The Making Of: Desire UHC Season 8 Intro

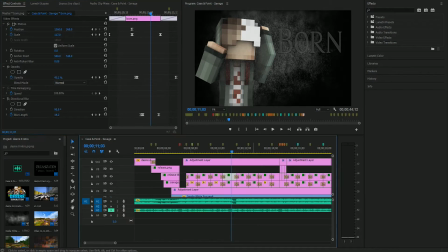(16:28)
Let's go to the
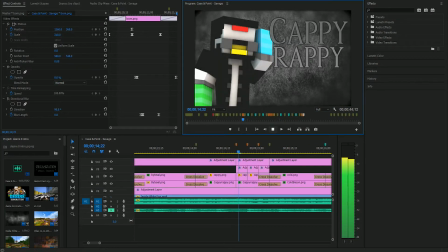(16:34)
normal. Over here we've got that beat, the three drums. So what I did is a brightness layer, and it goes from 30 to 20,
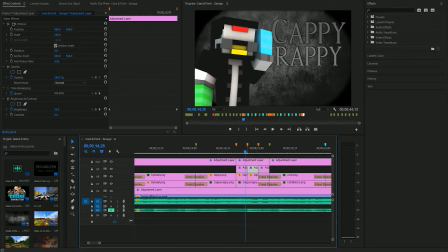(16:51)
and then on the next beat is going to go from 35 to 25, and then on the last beat is going to go from 40 to 30.
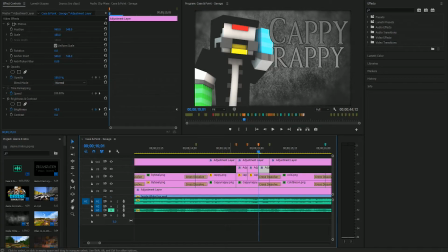(16:58)
So the brightness increases every time, so it's getting more intense because I feel like the drums are getting more intense. And the cappy text is also going to scale.
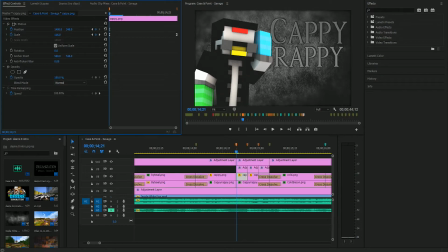(17:16)
The cappy text is gonna like boom boom. It's gonna go with the drum beat. It's gonna scale inwards. Also at an increasing rate. So we're starting at 116.8 here. We're starting at 119 here, and then we're starting at 120 here. So it is
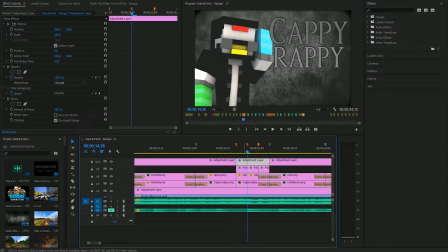(17:35)
increasing at each one, and that's really it for the cappy part.
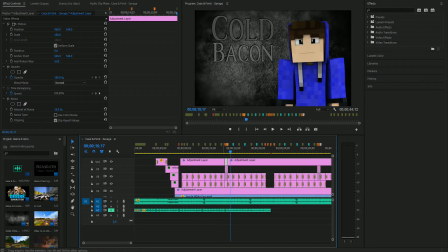(17:41)
And we just fade into the next one, and we just keep going. This phased text, I did something with the position.
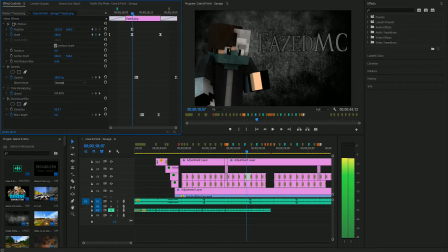(17:51)
Yeah, there was definitely a change in positioning that I just forgot to note when I was originally doing it, and that would make sense because they're practically right on top of each other. But I guess it kind of works for phased, because phased is the one where it's the slow fade out.
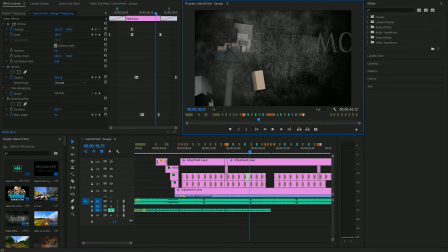(18:10)
So I don't know. I guess it's passable.
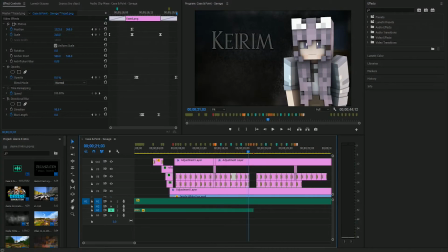(18:16)
Alright, here we go. This is the last interesting part.
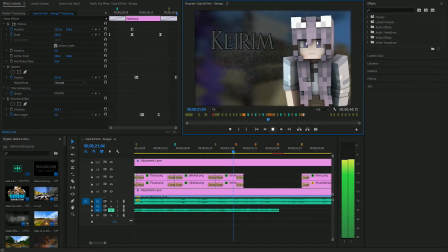(18:20)
So, we've got this interesting, like, that there. I don't know how to explain it. It's part of the sound that makes you think domination.
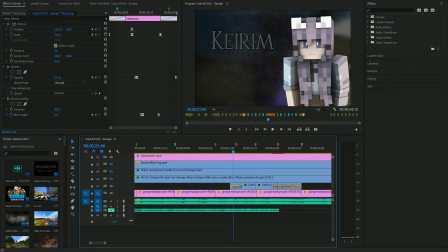(18:32)
So, what we got going on here, we've got three iconic moments in Desire history.
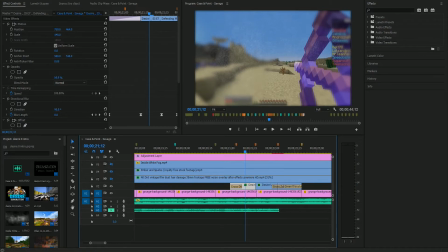(18:38)
We've got the Desire 3 finale from Zenneker's point of view, and what I did is I did a directional blur in,
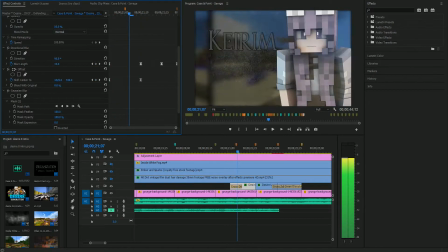(18:50)
which is kind of hard to notice, and there's also an offset, so it zooms in from right to left.
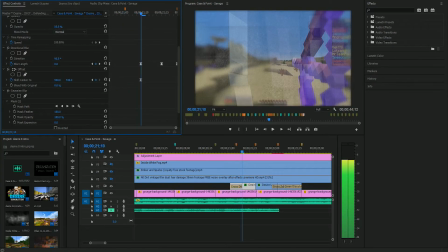(18:57)
Well, it slides in from right to left as Kyurem fades out. And you've got the Gaussian blur mask in a custom shape to focus on the bow.
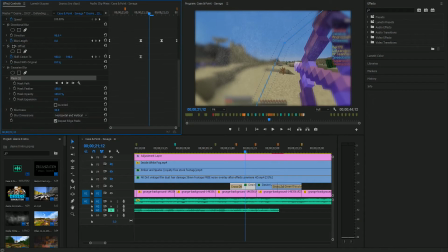(19:12)
It's also scaled inwards at 140, yeah. And position is different as well. I wanted to make sure that the center of the image was the bow. There's a feather on it. So if I remove this Gaussian blur, that's what it's going to look like. It's not a good look, really.
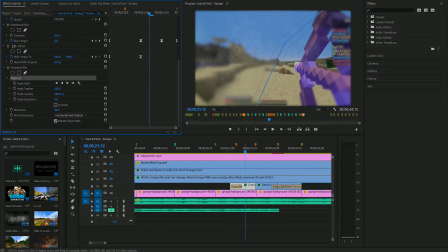(19:35)
It brings your center of attention to the bow. Like if I click off of this, you look at the bow because the rest of it is blurred. There isn't anything else to look at. I feel like maybe I should have made the feather bigger.
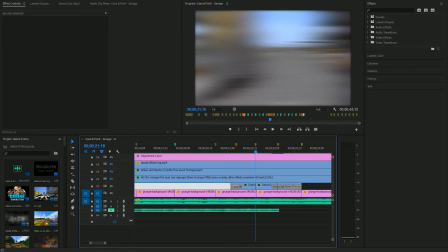(19:51)
But then we've got the directional blur lines again.
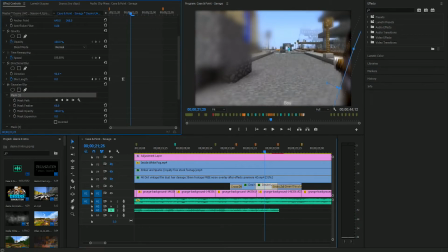(19:55)
And once again, we've got the custom mask that blurs out an area. And once again, it's a zoom in on the bow. So Desire 3 and Desire 4, I feel like, are two of the best seasons of Desire.
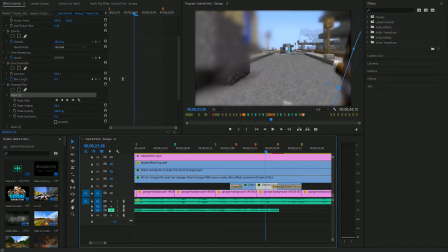(20:11)
So I made sure to use those seasons and use like an iconic moment, and I ended up being a part of that. I don't like using my own footage in stuff that I make, like for other people. That's just my thing, though. And then for the last part, there's like a hoo.
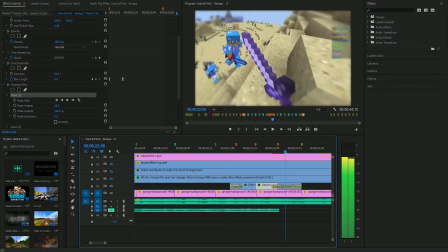(20:28)
So I did a cross zoom to this shot right here from Desire 7 of Len Boy.
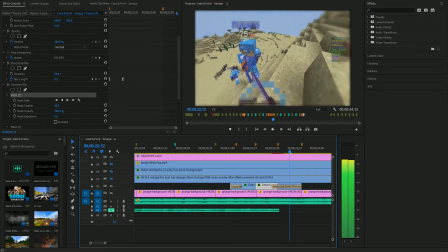(20:37)
And it's a fairly intense shot because there's two people. I didn't want to make all them bow shots because that's kind of boring and dull.
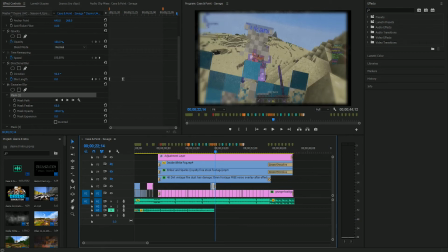(20:44)
I feel it would get repetitive quick. I wanted to make it stand out. Then we got the fade out.
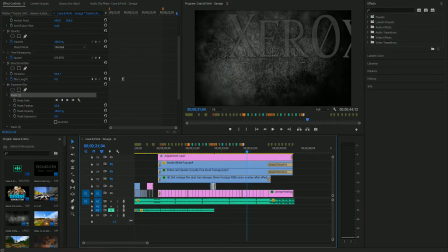(20:49)
It's just the same thing with all the people again. And for the end credits, let's move on to those.
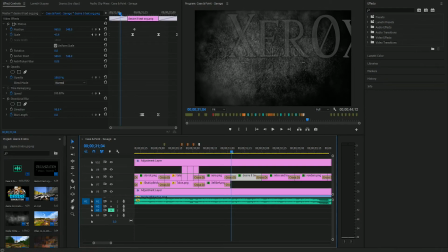(20:58)
We've got the text here, and there's different pieces. So we got organization. I stuck with the very gray theme throughout the entirety of it. So we've got organization, we've got the players
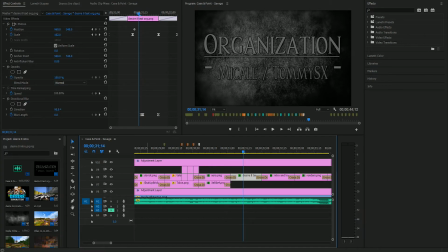(21:16)
in the dark text color, just like kind of what people were called, like with brick here. Brick is the darker text, so the darker text is going to be the players here as well. And then we've got the dashes. I don't know. I just kind of like how this looks. We've got the line underneath it to kind of have separation.
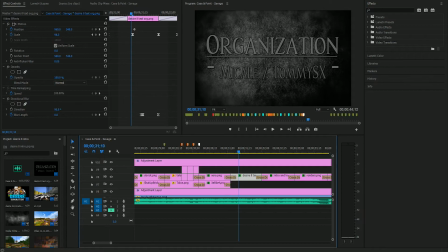(21:33)
I feel like I could have lined the Michael and Tommy better. This piece of text is probably my least favorite one. The other ones came out decent. And once again, we've got the directional blur just to keep going with that.
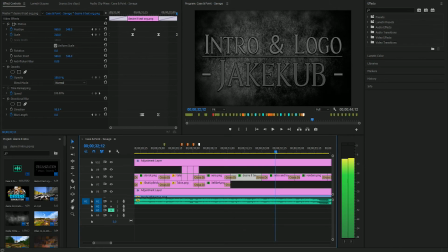(21:50)
And since this is all centered, I don't have to worry about sides. This is better for the text, I feel. We got intro and logo, we got the line, and we got me. And then we got the directional blur, except this one goes up.
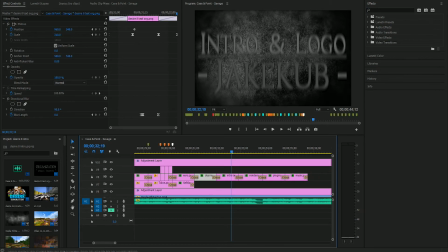(22:05)
Alternation. It's not boring, it's not bland. Okay. And we got the last part, which is going to, or we got a little bit more. This all scales in, by the way, so it starts at like 0 and then scales in, which I think is fairly obvious.
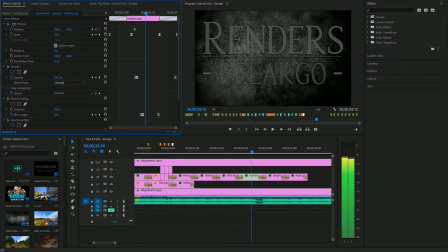(22:21)
But and then we got the opacity. We got the directional blur. Actually, there's no directional blur for Pelargo here, because it's one of those like longer fade outs, which kind of works.
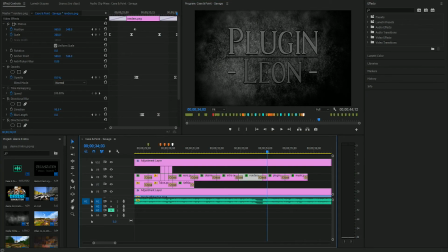(22:38)
So there's an even amount of both kinds of directional blurs. The line also lines up with text. So like, if the organization line went out to like here, that wouldn't make sense for the plugin text.
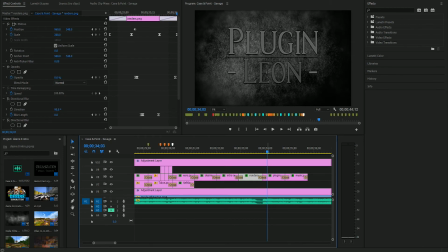(22:55)
It would just look weird. So I made sure the line was equal to the text above. And then the directional blur. And we got the music. And we got the fade out. And I didn't know what to fill here, so I kind of just left it open.
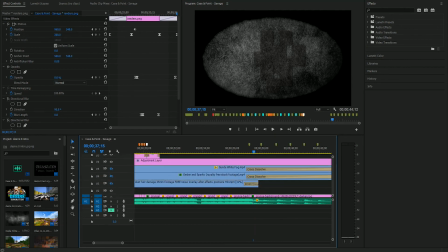(23:11)
Transition into this last part, which is, it's working with the mask.
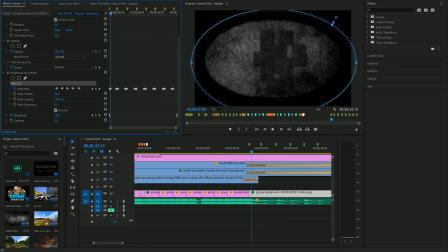(23:16)
So we've got the mask, and it is a brightness on the edge, and it kind of zooms in. It zooms in on the thing and then zooms out a little bit. I wanted to originally do something like footsteps here. I was imagining footsteps. So...
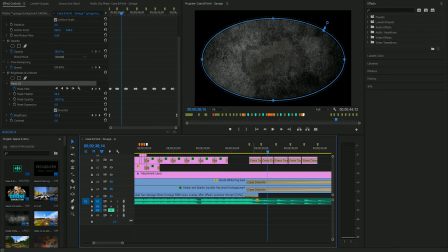(23:38)
But what I ended up coming up with was that mask on the outside to kind of focus inwards. And then part of the domination game mode was if you had control of the monuments, you'd get certain rewards. So these items were some of the rewards you could get. You could get potions, you could get gold, XP bottles, diamonds, arrows.
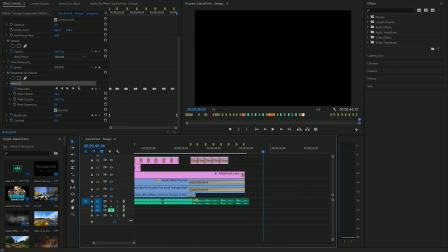(23:57)
And then there's just 2 more to fade out the intro. And that is the making of the Desire 8 intro.
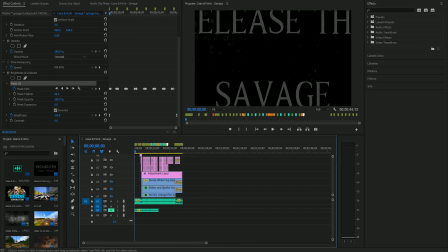(24:03)
I think I went over everything.
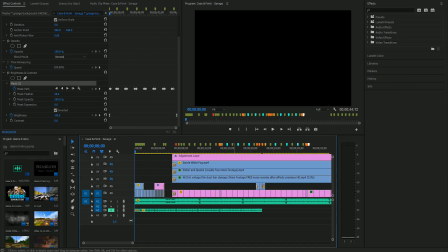(24:06)
I don't believe I missed anything, but hope you guys enjoyed, and I will see you with the next intro that I make.